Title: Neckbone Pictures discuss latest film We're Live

I'm Ty Burnett. Ty Burnett. I'm Van Burnett, Ty's younger brother. And I'm Blake Worth, Ty and Van Burnett's friend. Yeah, and pretty much we are here in the living room of where we created the film, We're Live. We no longer live here now, but we are back to reminisce and reminisce on a handful of shots in the movie We're Live.
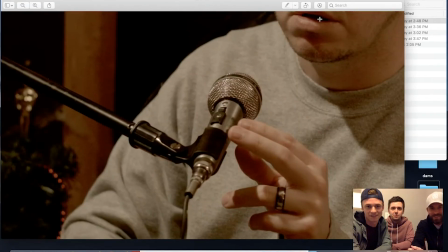Alright, here we go. Pick one. Oh, okay. This shot was from the opening. Yeah, what you're looking at here is the opening sequence of the film where we're kind of getting people into the world of this podcast that we've created.
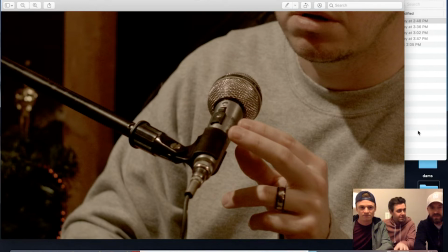Yeah. DTF podcast, Don Lee Taggart film podcast. It's really kind of a Friday after work type of podcast where these guys are clinging on to their love for movies. as you know they're they're in their 30s and you know part of the wardrobe
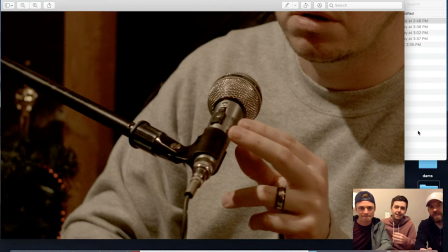choice here is the landmark crew neck sweatshirt and Blake I don't know if you want to hit on well I actually posted today in we're live movie page that we because of our lack of budget we
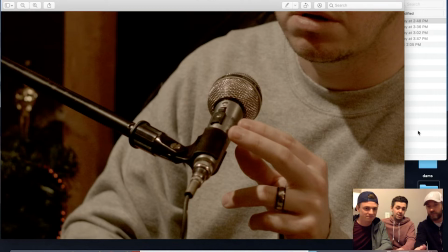had to wear our own clothes for the movie and that's just Vans sweatshirt is all that is you want to tell them what Lanzani Well, a couple of things. Fun fact about this sweatshirt is it's the one article of clothing that has been in each one of the Neckbone Pictures movies.
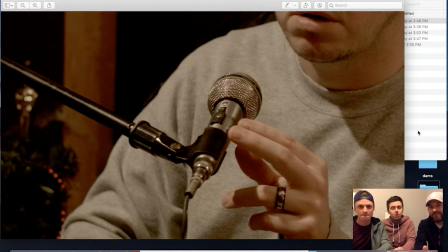And part of that, as Blake mentioned, is overall budget. But another part is our love for Landmark. We all work out there. I love playing racquetball there. You still work out there? Yeah, yeah. I'm getting into the wedding wait season. But, you know,
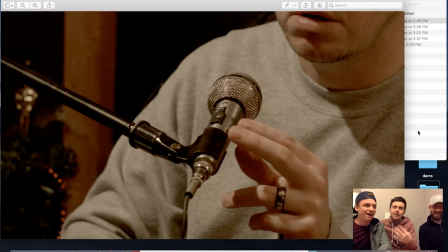our first film we did was Hinder. and it was a racquetball movie actually that we shot at Landmark but it got it got the Landmark faithful we premiered there and then this sweatshirt was just sort of made it through
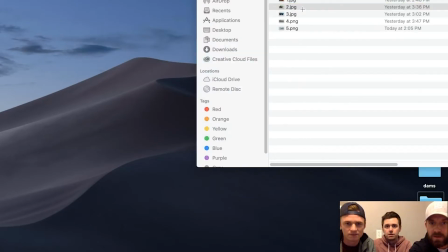behind box number two door number two oh my well
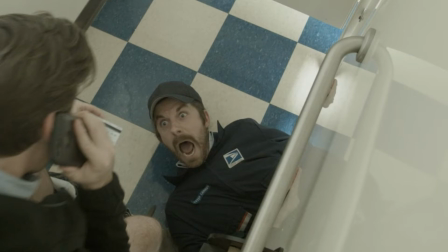maybe maybe the overall best reception afterwards when we were talking to everybody I think more people talked about this moment being their favorite or like the funniest the film which I didn't think it would be because I I thought it was a little too slapstick or in-your-face,
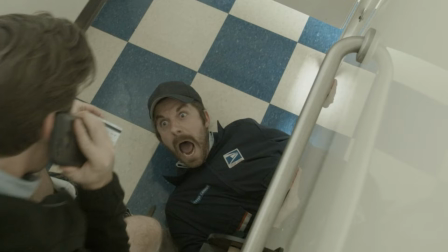but you've got to get her. There's also a late addition to the movie. It was one of the last scenes that kind of rode in. Again, a scene like the dog chase could probably go without it, but you've got to throw it in there.
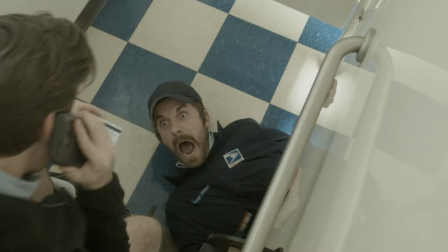Need that classic neck bone comedy. Yeah, and I mean, this one right here, I think it kind of shows the outrageousness of Blake's character in a lot of ways,
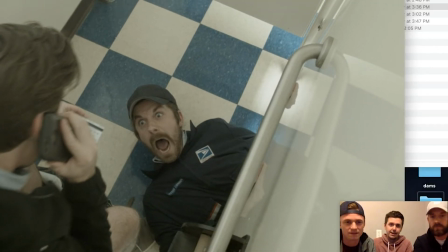which it does a really good job of kind of setting up the ever-growing annoyance and kind of tension with these two characters. because while this is hilarious on screen,
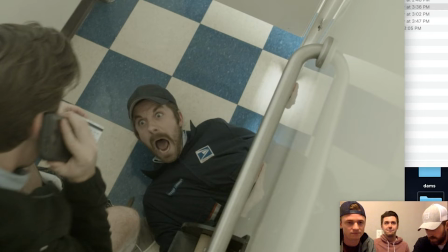it's also the introduction for the entire film of these two characters kind of not agreeing or not being on the same page or being frustrated with one another. So up until this moment in the movie, Blake's character and my character in lockstep,
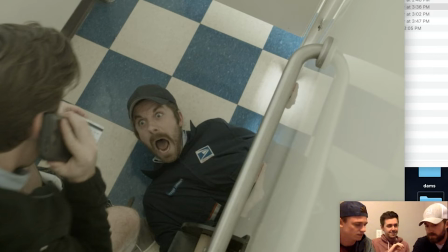and then this movie kind of introduces the very earliest seed of tension and of annoyance. So that's definitely one of the main plots in the film too. I mean, people ask us, you know, what's your movie about? And it's kind of a tough one to explain without giving away certain plot details.
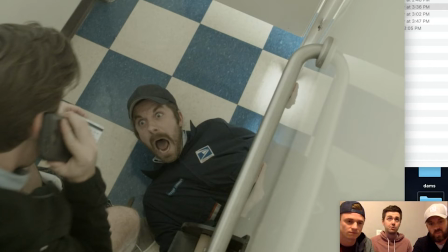But, you know, at the outset, it's about a podcast that people are trying to make, you know, popular and well-known. But it's also about following your dreams. And really the one that lies beneath it all probably is the theme of friendship and
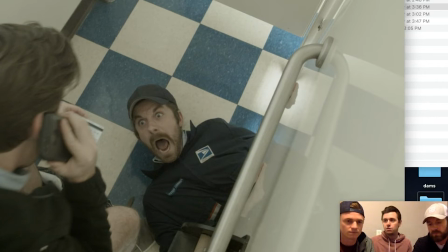kind of growing up into your 30s with conflicting goals and trying to support your friends but still walking your own path. Van actually was
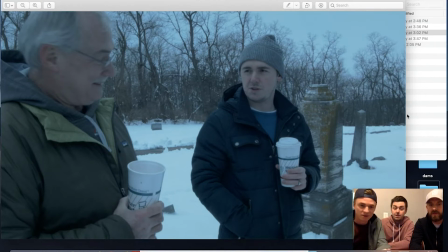Oh yeah This scene oh my gosh What to say about this scene Well this was I don't know if this is from the first Second or third time That we shot it because we shot this thing We shot it three times we wanted it To have that like true winter feel Because it
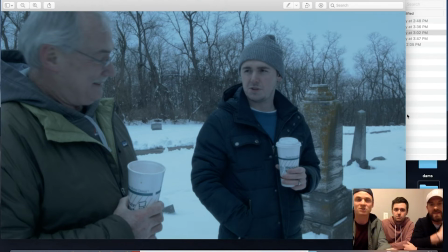starts out in the podcast And then cuts from the podcast World straight into real life and we wanted to kind of like early on set the tone that this is like a winter film so we're like you know we can't really shoot this one in summer so we shot it twice that first
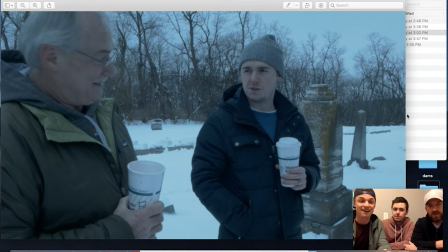winter both times it was probably about 15 to 20 degrees and both times either we ran out of batteries or the SD cards were not functioning properly or the shots were out of focus or the acting wasn't where we wanted to be and all of sudden by the time we're figuring that out
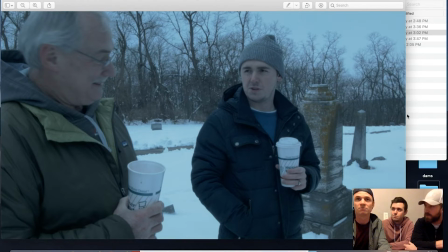it's april or may and we're like so van actually tried to edit this thing for i mean he he put a nice frankenstein piece of like horrible footage and he made it good enough and then when we got to the point where we are getting close to the next winter of shooting and
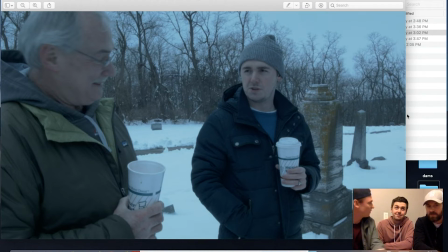we're just like we just have to shoot this over it's not good we had we had we just yeah we knew we had to shoot this one over again i think we got it to where we wanted and that and that's so that's how their uncle that's their mom's twin brother incredible sport
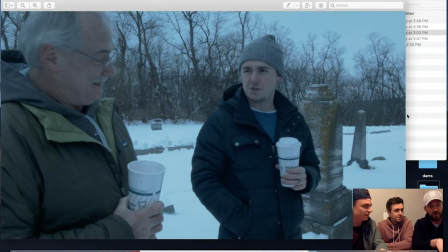like time and time again was willing to like redo it as was everybody there were multiple reshoots in this movie and i mean everybody was just always extremely like willing to help and do it again patient with us so yeah so pow my uncle in real life plays my dad in the movie
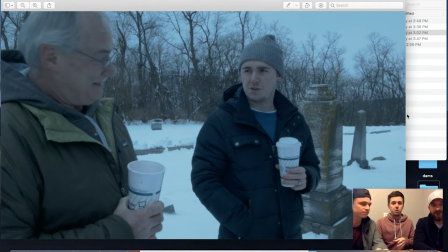um so this is you know a scene early on that we wanted to ground the film and and there's one line in the actual movie that's like you know we know we like to make you laugh we like to have fun but this is serious and that to us is kind of like
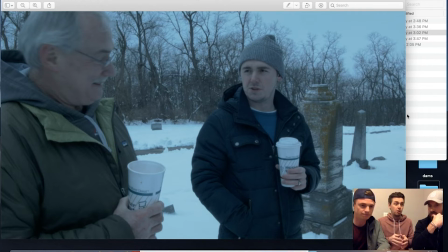uh filming it's a film in a nutshell because up until this film we did stuff to make people laugh and we did stuff to goof around but this was the first project that we really said this is serious and this scene kind of introduces that with pain
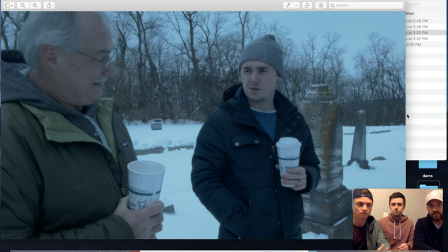And not as much in a, you know, traumatic or sad way, but just kind of an acceptance that life's not always perfect and you have to deal with what life hands you. And one cool thing about this set as well is we're holding Mr. Donut Cups,
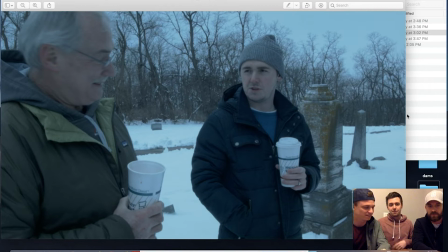which is, you know, a coffee shop that's out of business. But the fun part about this is that my uncle pal actually owned the Mr. Donuts right up the street. here so he
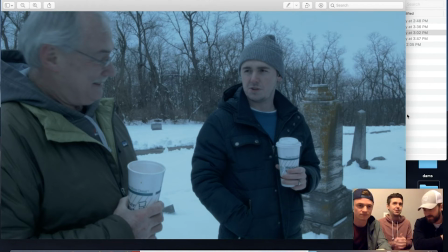asked us because he's all about you know props and what he can do as an actor to get into character and he said yeah i brought some mr donut cups would you guys want to use those godfrey illinois i passed through it because it's on my it's on my route for work
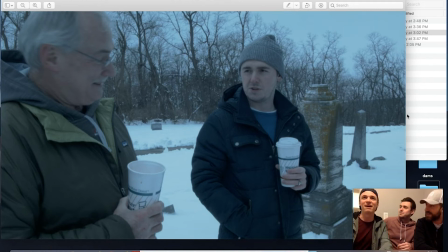and i passed by and i couldn't believe my eyes because like we had so much memorabilia growing up in this place and now it's just like it just vanished in the thin air as so cool so yeah